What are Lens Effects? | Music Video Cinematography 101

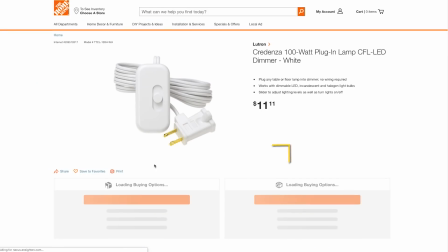It's just literally a socket to a wall plug, plugged into a dimmer. Correct. So it totally works. Ready? Let's plug it in.
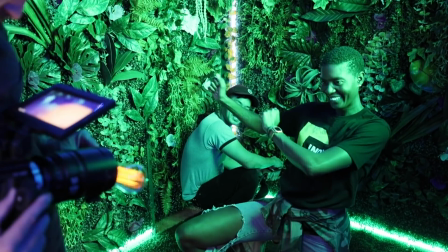Let's do it. Let's do it. Yeah, go more on the subtle end, not so high when you take it up.
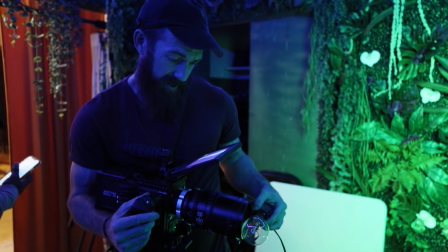This is where I need an AC to pull focus for me because I'm having trouble here, but still looks cool.
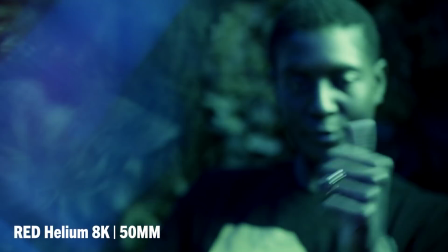All right, a couple more here. Dude, that's awesome. And real quick, I want to remind everyone about our amazing sponsor, Storyblocks, who are always here for us when we need a clip of a woman picking up papayas at the market. All jokes aside, we've literally relied on Storyblocks whenever we've needed B-roll shots of film sets or shots of LA to cut to,
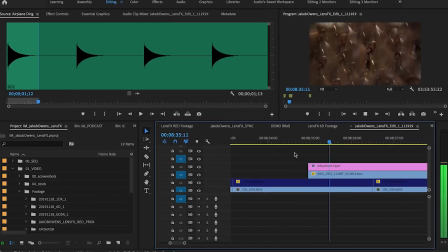and it literally saves us so much time in post-production. And in this very video, we literally scoured their entire library for all the lens flares and effects that you're going to find to demonstrate all the things that we talk about in this edit.
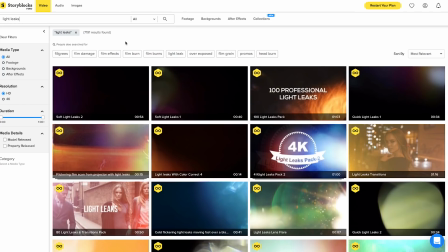Now, what's great is that we actually aren't limited to picking or choosing just one clip at a time, since Storyblocks also offers subscription plans for unlimited downloads for up to something like
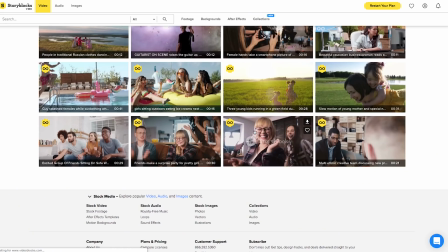790,000 HD and 4K video clips. So instead of paying for each clip individually, we can literally just swap out any shot we want in the edit at any time. And at just $29 a month, it's actually just a must-have for anyone shooting narrative or documentary. So stop stressing about how much B-roll you have to get. Get started today by going over to storyblocks.com/IndyMogul, which we'll put in the link in the description down below. But thank you again to Storyblocks, and now back to the episode. Moving on from that, we've got this crazy one over here. Now, this is something that you actually make too. Correct.
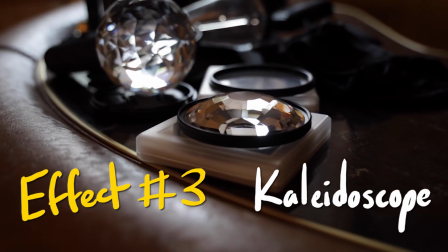So this is the Kaleidoscope filter, and it's in a rotating tray too, so you can like move it and rotate it when it's on your camera.
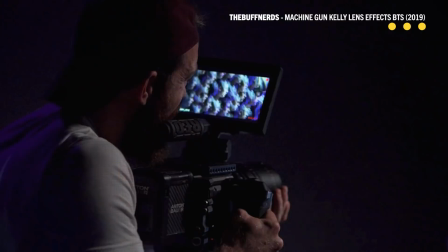But it just, allows you to get a center focal point on a subject because the center is clear,
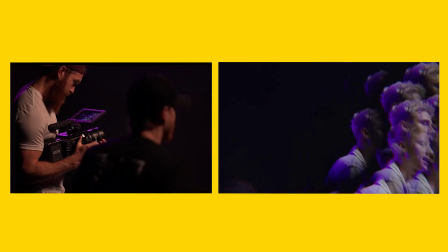and then you just it duplicates the image all around whatever you're shooting in the middle,
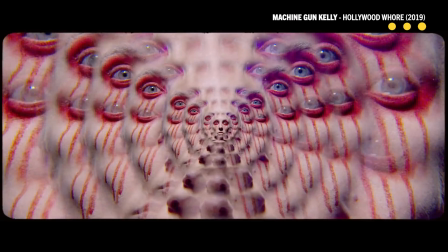and just gives it a cool, trippy, it could be like a dreamlike vibe, a tripped out vibe, but just very stylistic, high energy, like performance music video vibe.
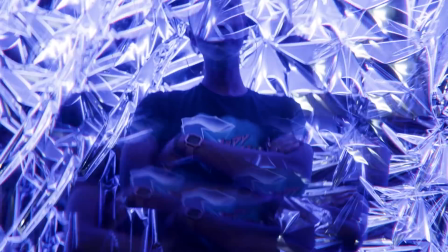It's just a cool thing to like cut into and just utilize. It's cool to like punch in, swirl, give it some energy, high energy performance.
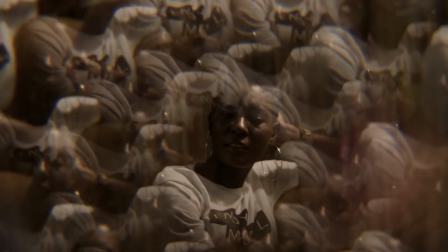So it's more like something that you're just gonna cut in quick to. You have a cool twist, turn, show it effect, you're out. It's not something like a shot you're living on for 20, 30 seconds at a time, you know what I mean? Yeah, absolutely.
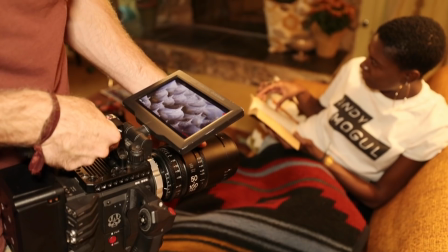Anything that sparkles looks really nice. You know what I mean? Doing like detailed jewelry shots. Alrighty, now for this, let's also shoot this with the 6D Mark II, also just to show the difference. It doesn't look too different at the end of the day. Right. When it comes to rigging something like this on here, just cruise around the front.
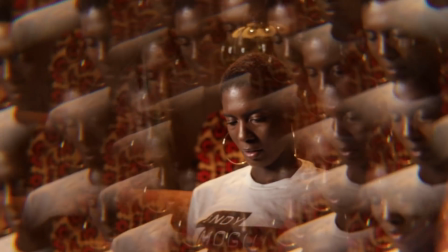Easy. Bang, super fast, here we go. Yeah, and again, depending on the focal length, if you're at a tighter lens with this kind of filter on,
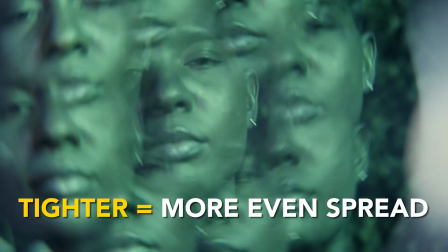you're gonna get more of an even spread across the whole image, like the image replicating.
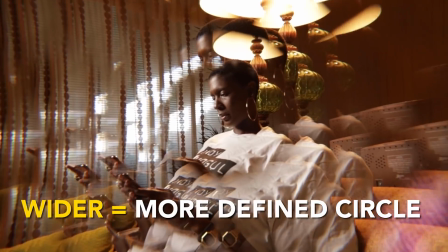And if you're at a wider, you're gonna get more of that center focal point, and then it kind of being more of like a circle replicating around. All right, what are we looking at here? So this is just a random glass cup that I pulled from over there. Yeah. But yeah, again, it's, you can see through it with your eye, but this one's cool because it has a lot of texture to it. So again, depending, like you could go for one that's straight clear. This one has nice texture, so the way the light bounces off of it, we'll probably get some like in-camera bokeh a little bit, but yeah, just playing with any type of glass. Like, again, the point is here, you can find literally anything in your house. Be a wine glass, this little glass, any sort of piece of glass that you can kind of just play with and dirty the lens with a little bit to try and get something unique. Like what are the odds that someone else is gonna have this exact glass? So literally the effect you're gonna do is an effect that no one else can do. And it's totally one of a kind.
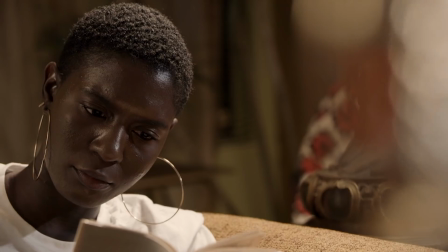And again, the key is to not cover up her face with the image, just to add a little bit of texture in right here.
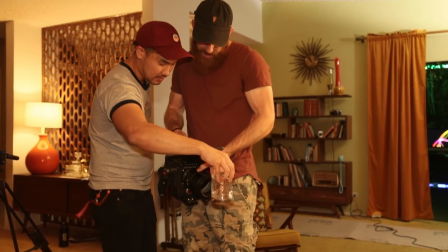Have your hand on just up there. There we go, just hold it there. Boom, in-camera effect. No one else has done this. One of a kind effect. Any last takeaways for how to use this stuff and like things to avoid to make sure you don't use it wrong? It's like with anything.